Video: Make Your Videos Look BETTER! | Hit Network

What's going on guys? Short video for you today. We've got Michael here. He's part of our pre-production crew and we're just going to go over how to light a set. It's pretty simple but hopefully it helps a lot of people out. What's up guys? I'm Michael. I'm a videographer here at Hit Network. I film a lot of things every day. So I'm going to walk you through real quick just a pretty standard setup for one of the sets we have here in the studio and it's a good setup to have if you want to film anything on your own. If you're setting up a studio yourself, even if it's just in your house, whatever, this is a good kind of lighting setup to use for whenever you want to film anything. Have it, just give it that professional look.
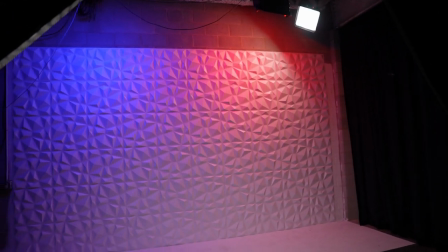(0:38)
For a space like this, typically now, we have a channel here called Meta Money, and we film all the Meta Money videos here, but we also film a lot of other content in this studio space.
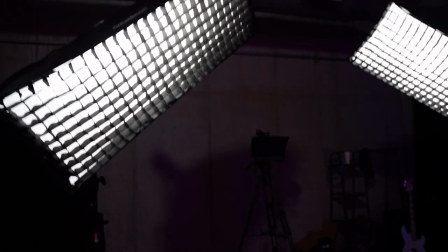(0:47)
But this is a good space for if you're doing any kind of talking head kind of shots.
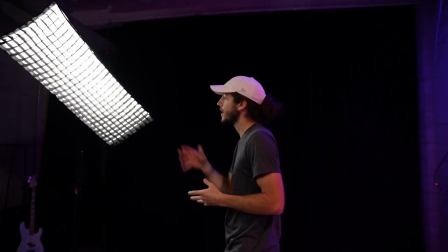(0:52)
So a lot of times I'll sit here and they'll review a product, and they're talking to the camera while they're reviewing the product.
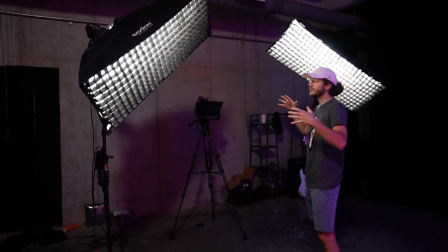(0:56)
So we have two lights set up at this studio because the fact that we have two people on camera so we like having kind of even lighting on
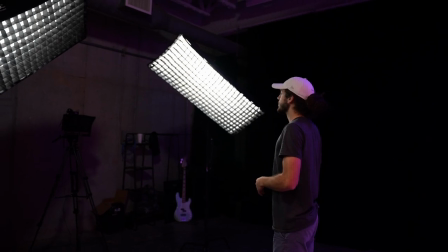(1:03)
both of them gives us a little more width on our lighting right um you typically want your key lights to be you know you want them to be not overpowering but obviously you want to give your kind of focus is going to be to make sure just that the skin tones are exposed
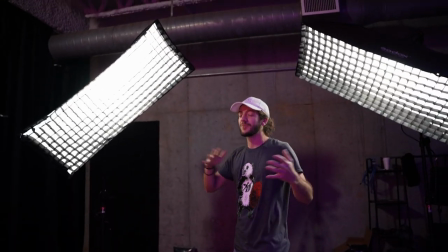(1:16)
properly so whatever setup you have at home you know your brightnesses are going to vary depending on your lights and you know how close you
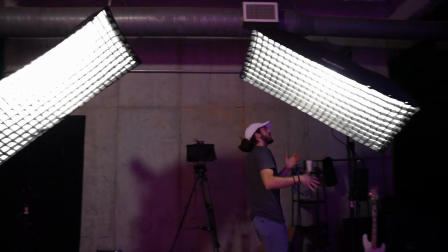(1:22)
are to your lights how much room you have that kind of stuff i think these we have these are these are aperture 300d's so we have two 300d's
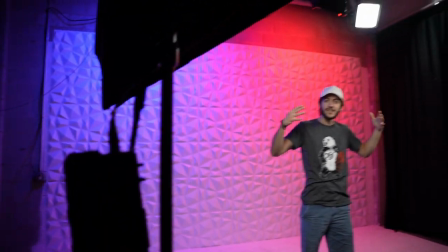(1:30)
on this set so these acts as our kind of our key and the lights kind of simultaneously yeah um if you wanted to go a
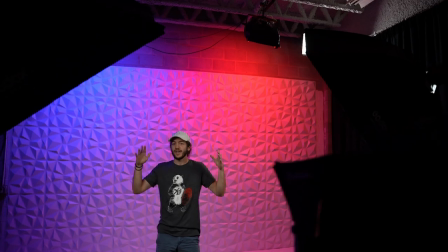(1:38)
more of a typical like at home setup if you're trying to film i don't say you're a gamer or say you're just trying to film content from your your office or whatever um typically you would might be maybe want to have you know a single light setup where you have one light as your key light If you're filming something at home, if you don't have a lot of lights to work with, having one good key light is kind of a must-have. That's kind of going to be your first thing to check off your checklist in terms of lighting. I want to say a key light.
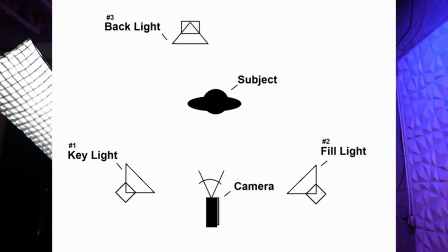(2:04)
A key light refers to the main light that's on your subject. So there's a few different types of lighting. There's key lighting, there's fill lighting, there's backlighting. Those are three main types of sources that you want to kind of keep in mind whenever your lighting is set. Your key light as I said is gonna be your main light that is used to light your subject A fill light is gonna be whatever lights
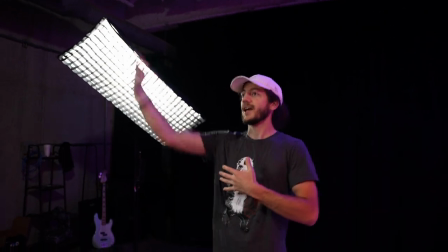(2:23)
you use to kind of knock in any shadows So let's say you have a key light set up and it's about 45 degrees to your subjects Right
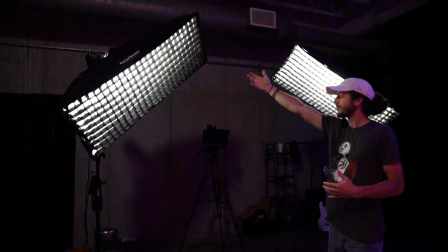(2:30)
and 45 degrees up in the air, which is about typically where you want a key light to be Yep, that's sometimes gonna cast shadows on the opposite side of your face, right?
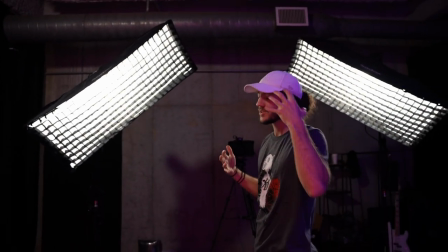(2:37)
So if my key light is on my right side It's gonna cast shadows on my left side a fill light would be a good option to
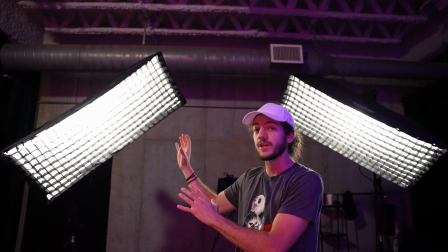(2:42)
put kind of on the left side Then not as bright as your key light because you don't want it to be washed out and flat,
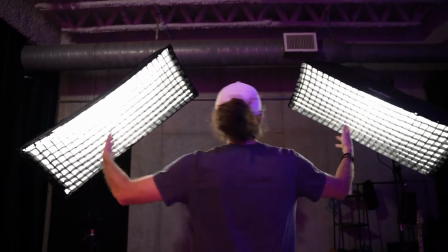(2:48)
but just enough to kind of make your shadows not quite be as harsh. That's kind of what we have here. These both kind of act as key lights and fill lights.
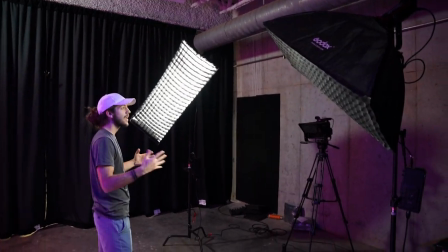(2:55)
We don't have one that's specifically meant to be the main key light, but they both kind of act as keys and fills.
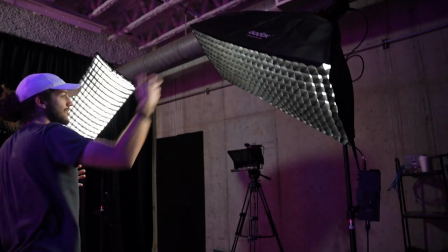(3:01)
So this light right here is a good key for whoever's standing on the right side,
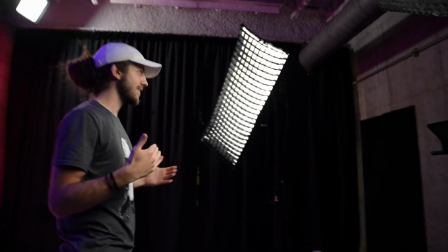(3:05)
with this light over here being a good fill for everyone on this side, and then this light over here is essentially keying for whoever's on this side,
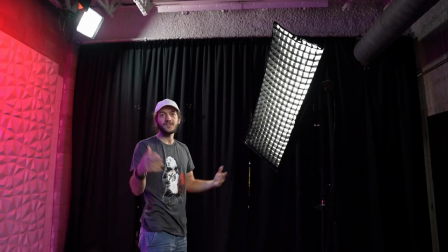(3:10)
and this is kind of filling over on this side. So these lights kind of have dual purposes. So once you have your key and your fill lights kind of figured out, the next step is to kind of look at your backlight.
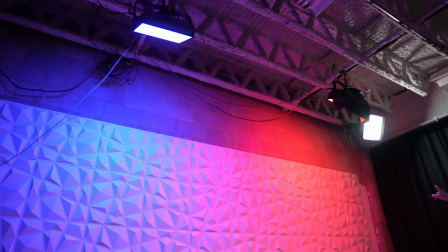(3:20)
Now backlighting is where I think you kind of get, you can really add that professional look. So we have our main backlight right here, which is actually pointed, not in the correct direction right now.
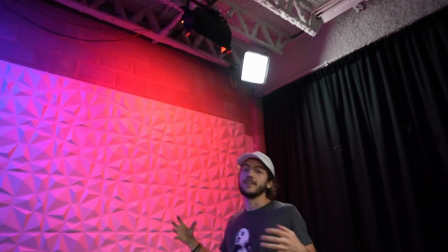(3:29)
We need to adjust that again. But a backlight is literally a light that is exactly what it says it does, which is that it lights you from the back. Okay, what that does is it kind of adds depth to your image. So like right now if you had just two lights on you here, you'll see actually in a second We're gonna kind of show you what the different lights look like when they're on and then we're gonna add a key light And then we'll add the fill and then we'll add the backlight to kind of show you what all the different Stages of lighting how they can each improve your image So if you don't have a backlight you can count the image can kind of look flat There's not a lot of depth especially between you and your background So when you put a backlight on it'll give you a nice little glow around the edge of your body or whoever it is your subject is and then that's gonna help kind of separate you from the background a little bit kind of make you stand out more okay the last kind of lighting that I guess I'll kind of throw in there is not necessarily a light that's meant for the subject and more for your background so we have these two lights here these are panel lights I forget what they're called but they're aperture lights and we work well with all the other aperture lights we have here in the studio these are just
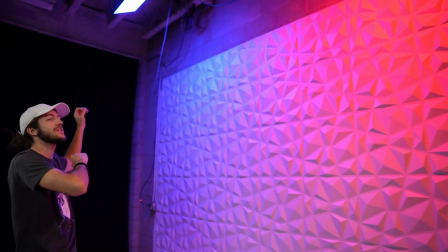(4:30)
meant to to light your background you know we can change these to a little whatever color we want depending on who's using the set each channel kind of has their own like color scheme so typically whenever a channel is using a set they're going to change the colors to whatever their color scheme is. Again just to recap you've your main three sources of light which are going to be your key light which is your main light on your subject, your fill light which is the light that is used to kind of knock down shadows and add any light kind of anywhere else you want it to be, and then your backlight which is going to really separate your subject from the background and you'll see some examples right here.
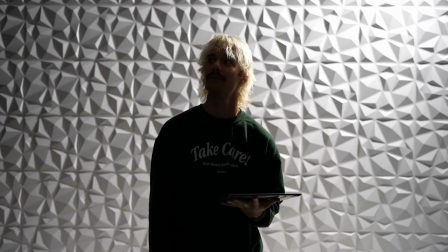(5:01)
All right so to give you all a quick idea here's what it looks like with our backlight turned on or you call it a hair light.
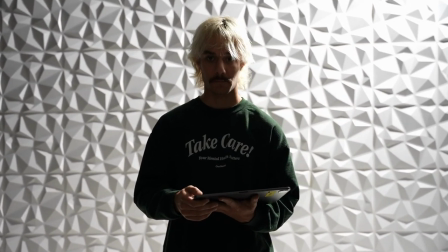(5:06)
Now when we turn the key light on you'll kind of see how it really gives the subject some good lighting here.
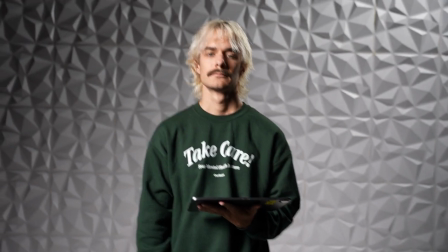(5:11)
So here's what it looks like with the key light on but you'll notice we're getting some shadows on the our right side of his face but his left side.
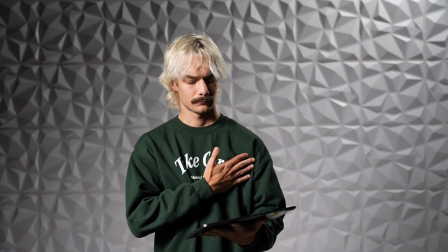(5:18)
A little bit of shadow there and I'm really not a fan of that unless you're going for a more dramatic look then it can look good but if you really want to give someone
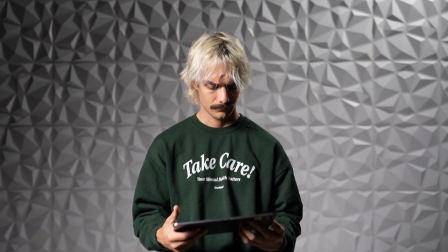(5:24)
good flattering lighting you typically are not going to want to make it super dramatic especially for professional applications and
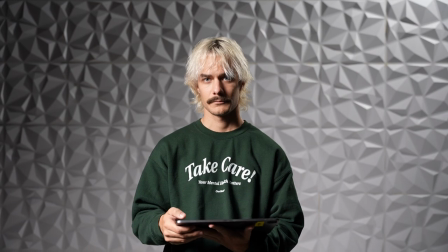(5:31)
whatnot. So now when he turns the fill light on you'll see how the fill isn't going to be quite as bright as the key but it's just going to add just a
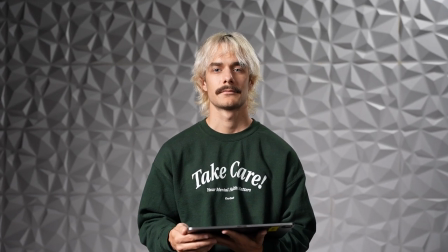(5:38)
little bit of something there and boom now i've got his whole face is exposed properly um you can definitely tell that the
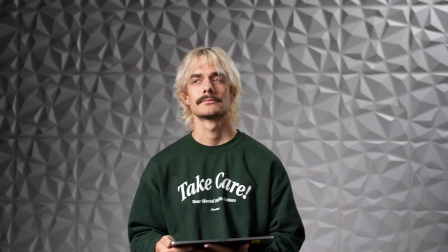(5:44)
key light is a little brighter but that is entirely intentional because you want to add a little bit of depth there if you have both your
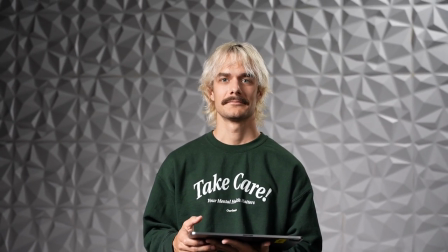(5:50)
key and your fill lights um with similar brightness you're going to end up just kind of washing their face out and then it's going to be a
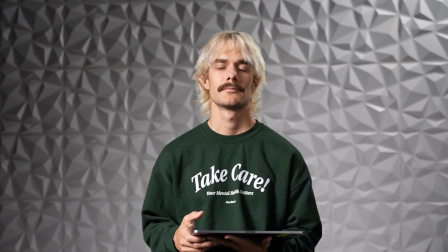(5:56)
little too flat so i like having a little bit of depth there so you can see there is still a little more shadow on the right side
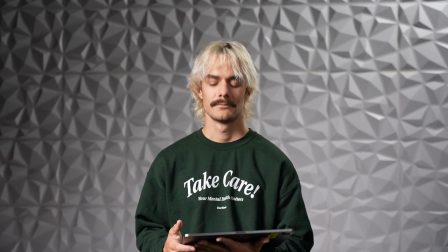(6:03)
of his face there but it definitely is looking a little better so with that hair light going on as well you see how we've kind of
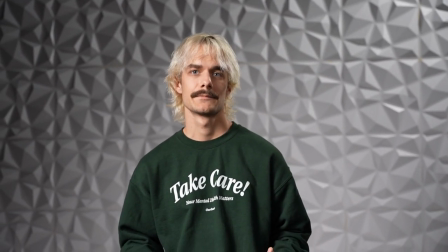(6:09)
separated him from the background a little bit and it just kind of gives it a good professional look so
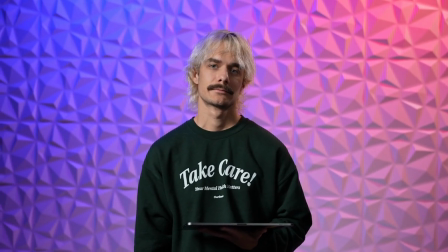(6:14)
that gives you an idea of kind of how to light a professional set or even if you're flying a set at home either way